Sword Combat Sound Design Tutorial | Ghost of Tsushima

Hi there, David here from davidwaudio.com and in this video I'll be showing you how to create some sword combat sound effects by breaking down a redesign I did from the video game Ghost of Tsushima.
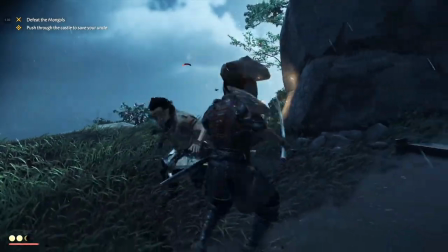So I actually took a little combat sequence, I redesigned it, put in all of my own sounds and I'll show you layer by layer what I used,
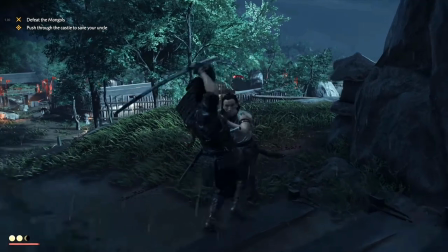how I used it, how I processed it so that by the end of this video you'll be able to go and use your own sound effects, record your own sound effects and create your own sword sound combat sound effects. All right so before we jump into it. If you are a sound designer, I have a little gift for you. It is my five layering techniques guide. This is a guide of different layering techniques that I use to create sound effects and other professionals use as well. So if you want it, it'll be free. Links will be in the description below. All right, let's get into our project.
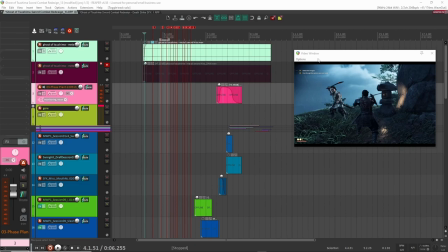All right, so here we are within Reaper and this is the little sequence I have.
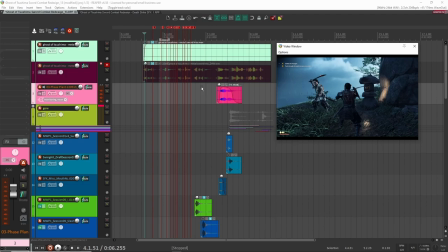And like I normally like to start, I like to play you a bit of the original game audio so that we can listen to what is in the actual game and then I'll play my redesign and then we'll go from there so for this video actually I won't be playing the whole of
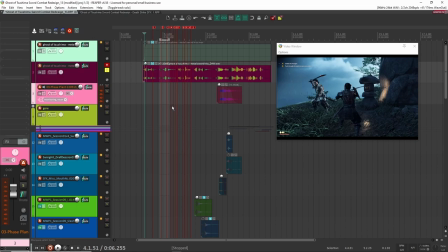the video here because there is some talking in there so unfortunately I won't be able to play the whole thing but I'll play a little clip so just we have some ideas of the quality of sounds and the types of sounds are in here so let's have a listen here all
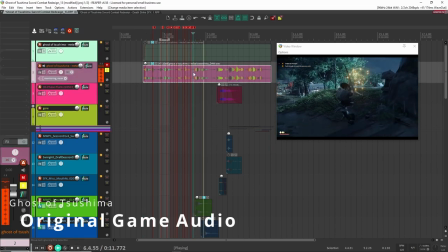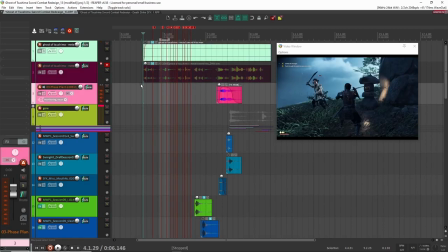right so there's a little bit of the original game audio and now let's have a listen to the
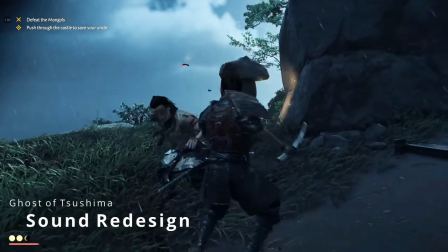redesign one
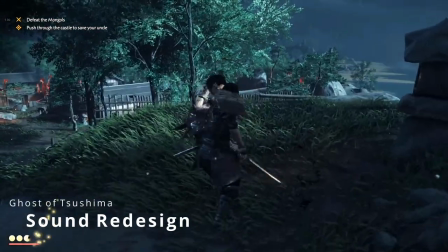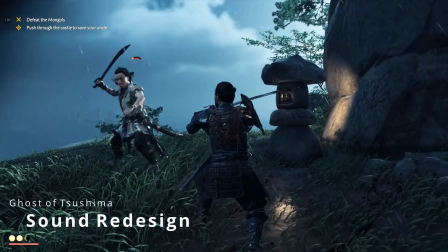more time
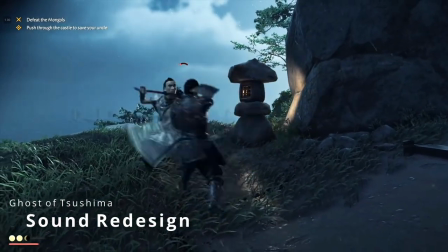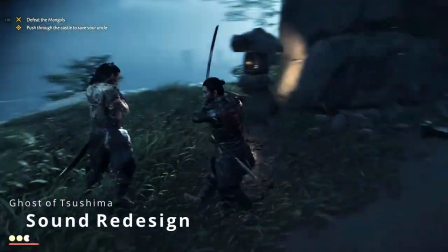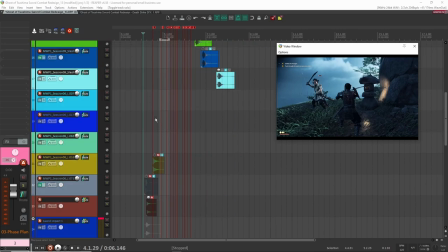all right so that's the full redesign there not very long but a lot to go over here so why don't we start you know what let's start with something simple here
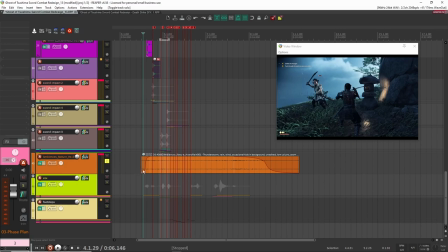which is just going to be the background ambience I usually end with this but I'll start with it here just because it kind of sets the tone for the scene obviously it's raining outside a little bit dark so what I did is I had a recording that I had done from at my house when it was when there was some rain outside.
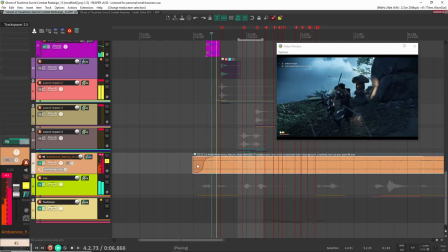So this is the recording here.
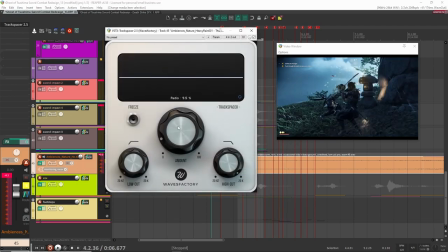And then what I did is I just added some track space around here and it's very low ratio here.
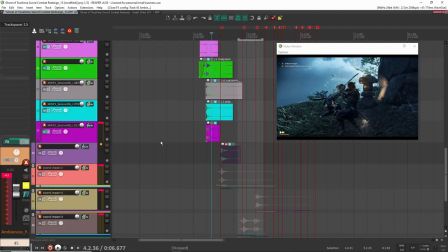You can see it's at 9.5. And basically what I'm putting in there are all the sound effects,
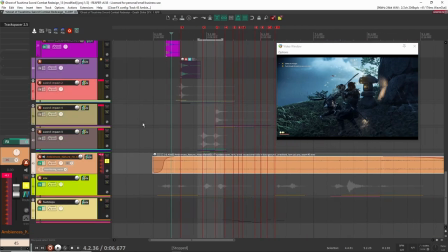all the weapon swings and metal impacts and all of that is going through this channel so that it kind of, because I want those to be more important than the rain. So the rain is kind of a background thing. But yeah, so that's all that's doing there. Nothing complex here. I recorded this with the Lome UC Pro microphones with my Zoom F6, and that's it.
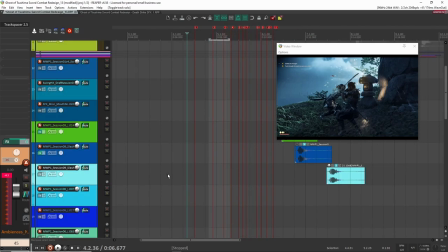So it's just my own little recording I did here. All right, let's jump into some of the sound effects that I created here.
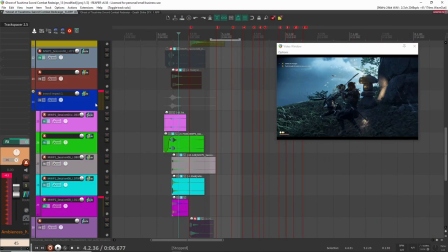So right at the beginning here, I started off with this sound.
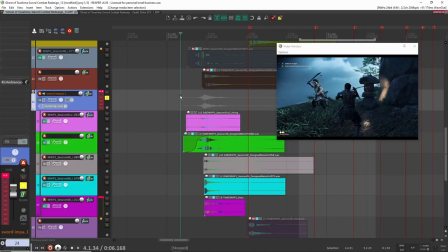So let's have a listen to it, and then we'll break it down. All right, so for these sound effects, for these sword sounds, there's a few different layers that I like to use.
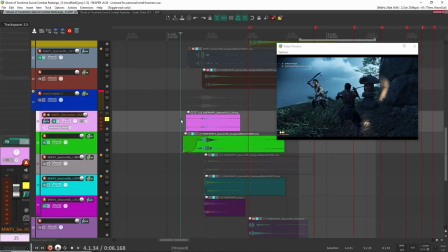So let's go over these. So the first one here that I use is this one. And it's just a swing. So I don't remember what I swung here. I think what I did here was I had a metal pole and it kind of had like a hole in the middle. So it kind of created this like tonal sound. So it sounded really nice. And so that is the swing sound.
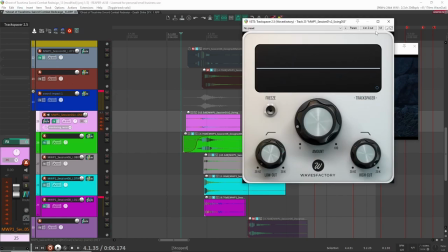That's the swing portion. And again, here you can see I had a track spacer just so it doesn't mask any of the other elements in here.
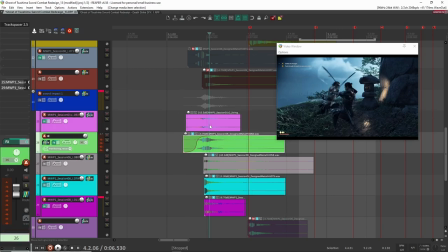So I'm putting, I think, probably this element through in here so that it doesn't mask it.